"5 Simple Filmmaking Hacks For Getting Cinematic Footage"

So you've launched your career as a filmmaker and you're hopping on for your first film.
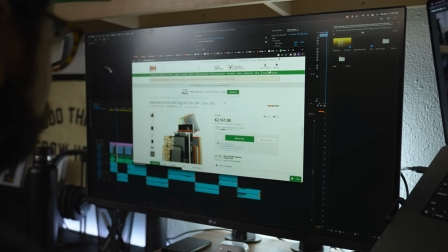0:04 Excited, you hop online to check out some of the gear that you're going to need for the shoot just to find out that you're going to have to pull out a loan just to make it work. Super bummer. Hey, what's happening everyone? My name is Ryan and today I wanted to show you five filmmaking hacks that you could use to get cinematic footage without breaking the bank. Let's get into it.
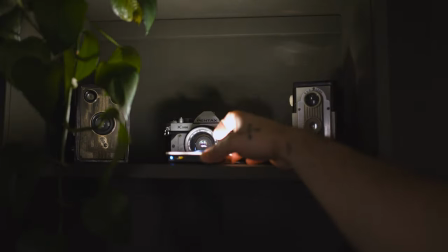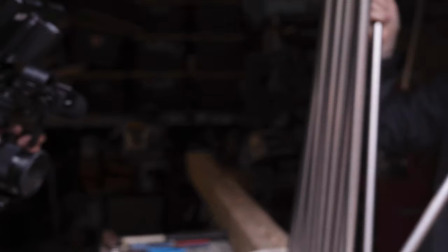0:27 So a lot of these techniques and tips and tricks that I'm going to share with you today are things that I've learned over the years of filmmaking and being on sets.
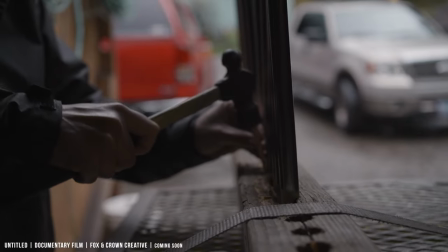0:35 Just things that I picked up here and there over the years. And there are quite a few of them that I actually even use today.
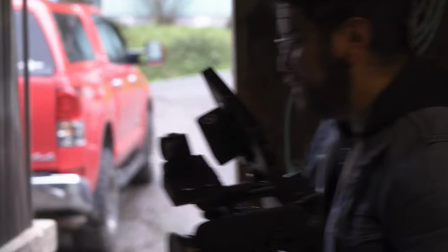0:41 Now, there is a way I present those ideas on set, and they work in a creative sense for me. So depending on where you are in the chain of command, I would just be really thoughtful on how you present those ideas, unless it's very well thought out.
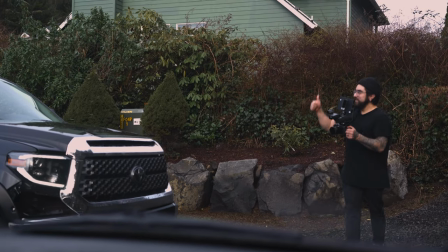0:54 The script calls for it, and your timing is perfect.
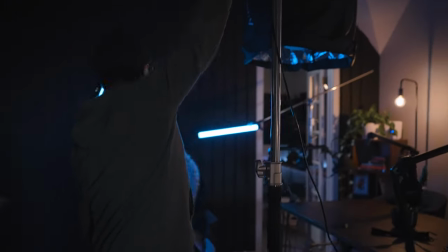0:57 However, these are absolutely perfect for when you're working with small crews or you're a solo filmmaker these are gonna work out really great and look amazing
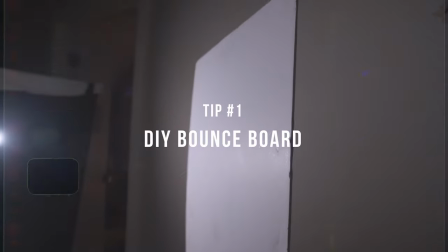1:04 when you're building out your scene alright so let's get into the first one so in my research I found that you could find a foam board online
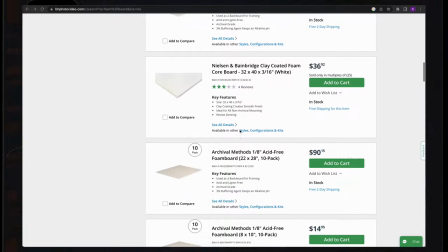1:11 from 15 to 40 and even 100 bucks for a pack or something like that however if you don't have that kind of money to spend on a
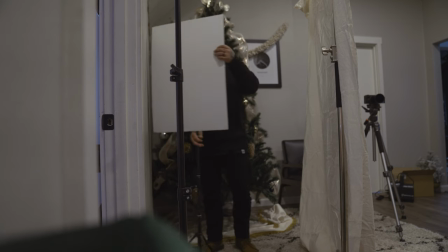1:18 foam board here is a great alternative so I just bought this poster board that I got from the grocery store you may have seen me use it in a couple of my examples here on the channel I got this thing for about a dollar fifty i think but they can
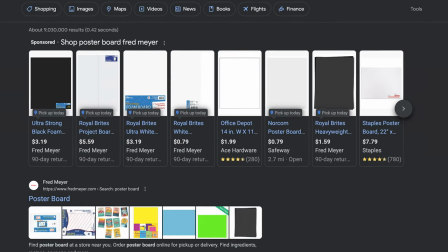1:32 go anywhere up to about seven dollars if you get some of the trifold ones really any one of these would work and as a matter of fact you don't
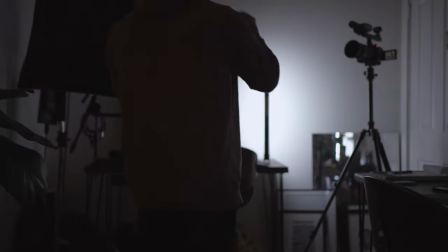1:39 really need a foam board at all you could just bounce your light off of a white wall and that would do the trick however a foam board
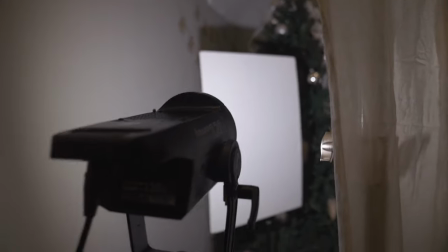1:45 or one of these poster boards is going to give you a lot more control when you're trying to lift the shadows on your subject i've used
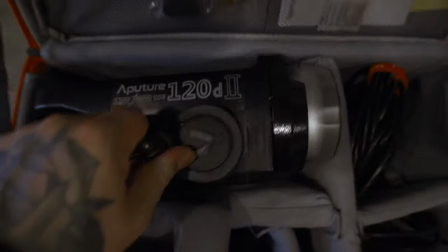1:51 it as a book light in one of my examples how to light a cinematic documentary
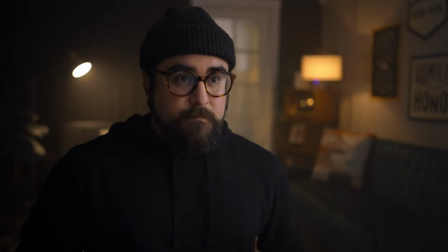1:56 interview if you're interested in seeing how I did that whole setup then I'll leave a link in the description below. Okay and number two is using cookies and no not the kind you eat the kookalorus that are often called cookies
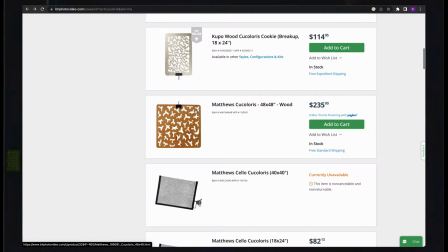2:09 on set and these are just little boards with random cutouts in them to give you abstract shadows within your scene. The most common one that you've probably seen are these blinds here.
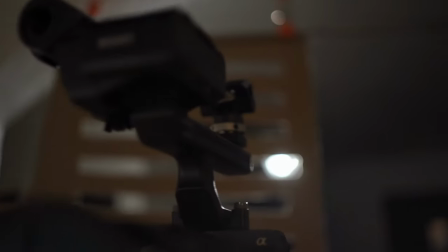2:19 Face the board in front of the light at a good distance depending on the distance that you are from the light it's gonna create a shadow on the
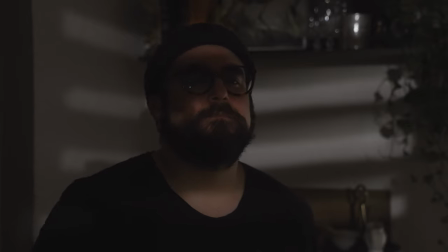2:26 background of your subject or on your subject giving the illusion of window blinds for your scene now i was able to do this just by
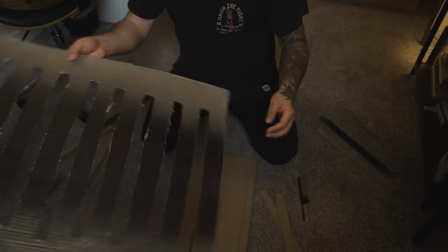2:33 cutting out a piece of cardboard and making the slits myself just making sure that they're evenly cut to give off that illusion but there's also these
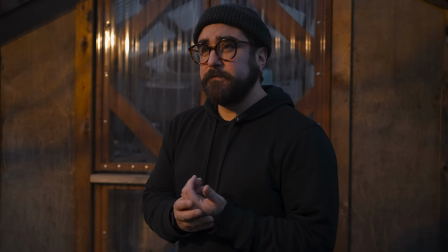2:42 abstract ones that you could use let's say that you're trying to create you know maybe a tree branch or something like that however i personally don't ever
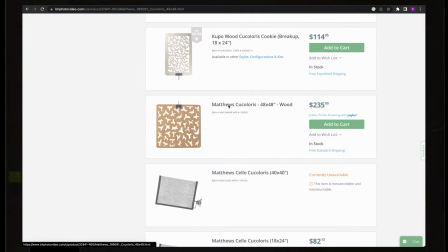2:51 buy any of these things they could be anywhere up to about $200 if you buy them online. What I like to do is just use the real thing like I did in this example here.
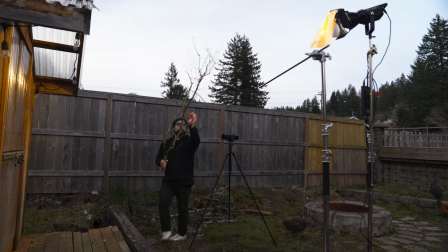3:00 I just used a tree branch from an old dead tree that I was breaking down and placed it on a c-stand right in front of the light and that did the trick. That just made it a little bit more realistic as if the sun was going down right behind a tree in the scene. Now again if you'd like to see how I lit this scene then I'll leave a link in the description below. so feel free to watch that video after this video if you'd like.
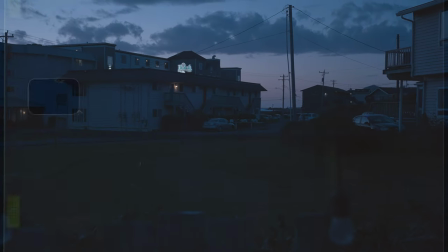3:21 And number three is one of my favorite tricks to use, and that is to shoot at blue hour to create a night scene. I love using this kind of technique. This is a technique that they use in Hollywood, usually to fake a night scene. Now, you definitely can shoot at night when the sun has gone completely down.
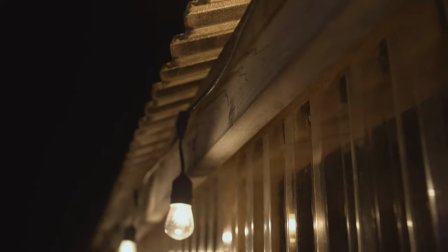3:37 I do recommend using external lights or practical lights that will motivate some of the lighting that you're gonna use
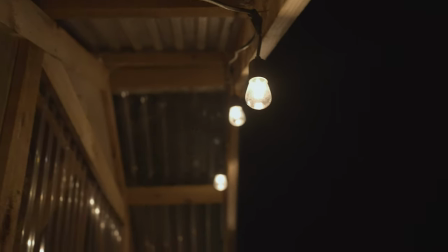3:43 for that type of scene. but going with blue hour can really open up the options for your night scene.
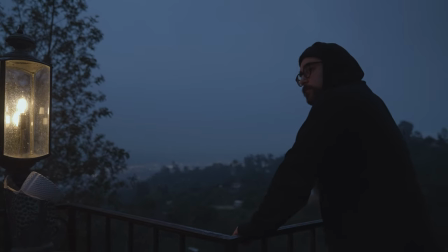3:49 Now, one thing to note is that blue hour isn't an hour at all. It's probably about 15 to 20 minutes, depending on where you live, and it can happen really fast. So one tip that I would have for you if you're going to shoot in blue hour is to make sure that you are well prepared in pre-production.
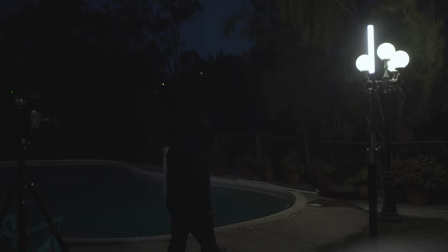4:05 You know exactly what you're going to shoot. You know exactly how you're going to light it.
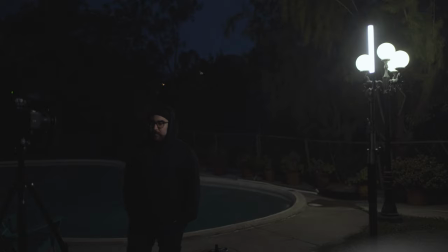4:08 And this is going to give you optimal time in the actual shoot.
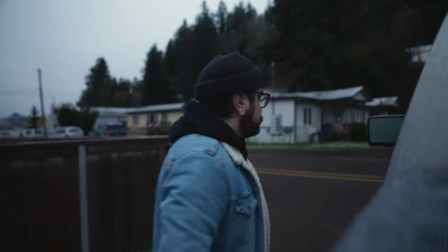4:13 Another tip for you would be to arrive way ahead of time so that you can get everything set up, tested out, and ready to go.
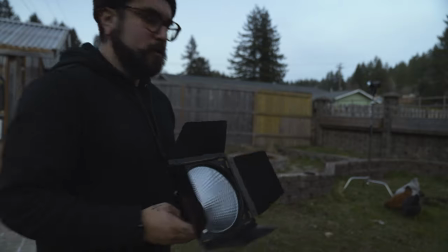4:19 Your actors are rehearsed, your crew is ready to go, so that way when you press record, you optimize the time that you have available.
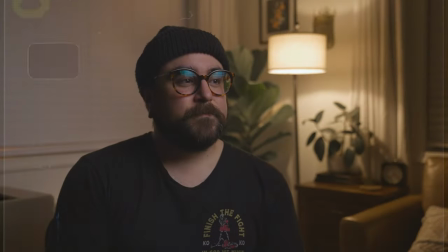4:26 Alright, so enough about that. Let's get into the fourth thing, and that is creating depth. You probably heard me talk a lot about creating depth for your scene, and there's a reason for that. Most likely, when you're watching a video or you're watching a film, a movie,
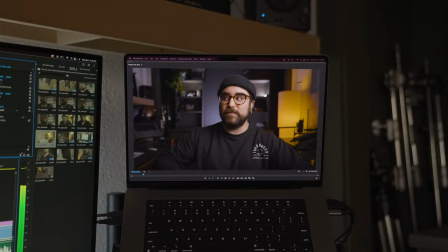4:39 you're watching it on a flat device, whether it's a flat screen TV or your phone.
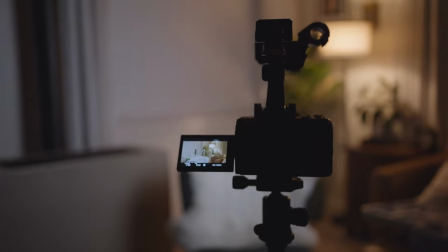4:44 So it's up to us as the filmmaker to create depth within the scene. Now one way you could do this is to pull your subject away from the background.
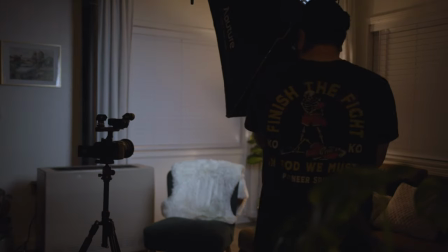4:53 If your subject is right up on the background and you film your subject that close to the background, it's going to create a flat image. If it calls for it within the script and it looks great for the story that you're trying to tell, then definitely break this role,
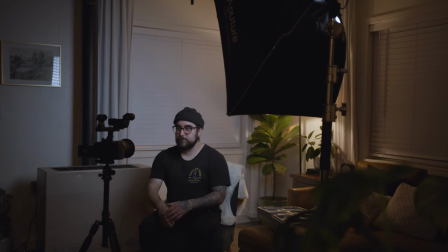5:05 but more often than not, especially in an interview, you're going to want to separate your subject from the background.
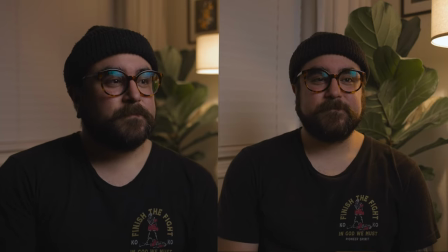5:11 Now, all you have to do is pull your subject away from the wall as much as possible, but if you're in a small room or a small space and you can't necessarily do that, one way to create some depth in a smaller space is to shoot at the corner.
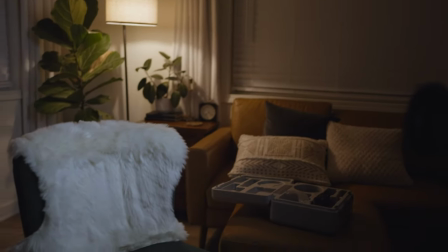5:25 And this is going to give you a lot more depth in your scene and also too directing the viewer's eyes to the subject,
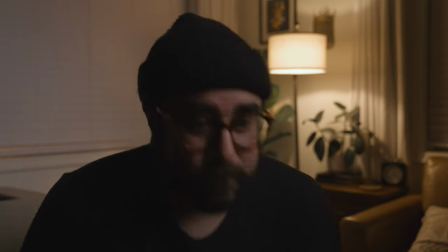5:32 making them that more prominent, and especially when it comes to introducing a main character or having a main character in a scene or even in an interview, this is really going to help the viewer to concentrate on the important information that's coming from your main character.
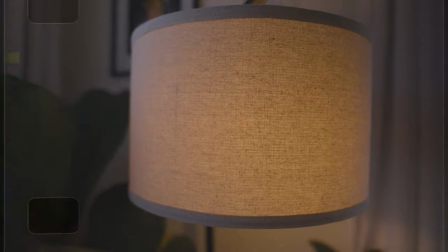5:45 And number five is to use practical lights.
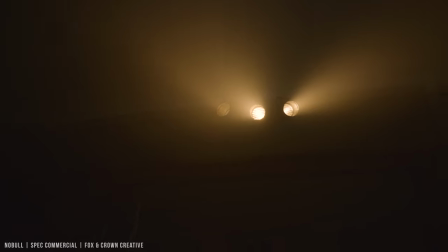5:48 Now, practical lights are a great way to add a lot more interest in your scene, and they're a great way to motivate some of the lighting that you'd like to place on your subject.
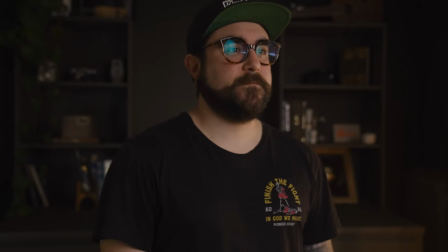5:57 So let's take this for example. If I have this really warm, weird light off to the side of his face and it feels kind of weird or off, well, it should because there's nothing motivating that lighting. You're just seeing a light off to the side and there's nothing for your brain to connect that to.
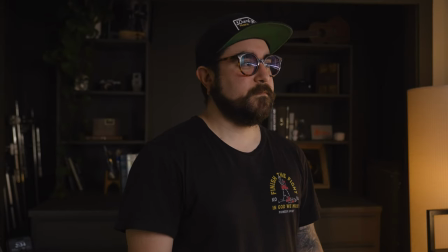6:14 But if I were to widen this shot and show that there is a lamp right next to our subject that's motivating the warm light that's on the side of our subject's face,
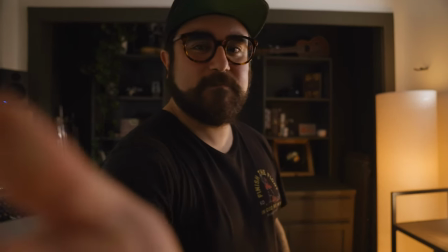6:23 then all of a sudden it makes sense. So it really just allows you to have more flexibility within the scene, especially if you're shooting an interview. It's really nice to have something that's familiar within the scene to make the subject a little bit more relatable.
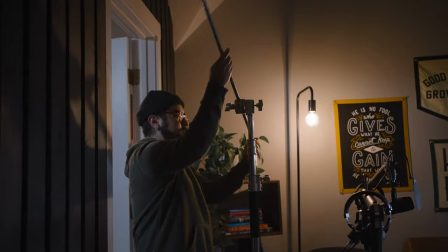6:38 And one way to do that is with practical lights. I personally love the challenge of trying to find a creative solution to an issue that I'm having on set and just using what I have available to me and the knowledge that I have available to me to make it work.
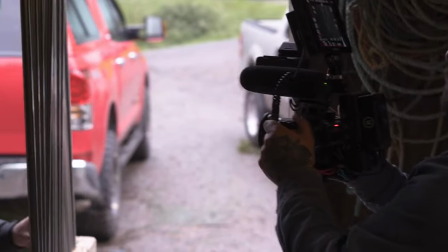6:53 I don't know if I'll ever stop doing that. There are so many tips and tricks and techniques that so many filmmakers at all different skill levels use to bring their films to life.
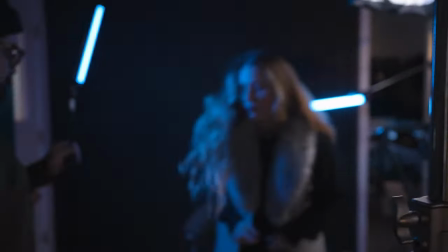7:02 So whatever gear you have available to you, and as always on this channel, I just want to encourage you to go out and make your film. Well, that's going to do it for me, you guys. Thank you so much for joining me on this quick video. If you like this video or you learned something, please click the like button down below. Consider subscribing if you haven't already, and I'll catch you in the next one. Laters.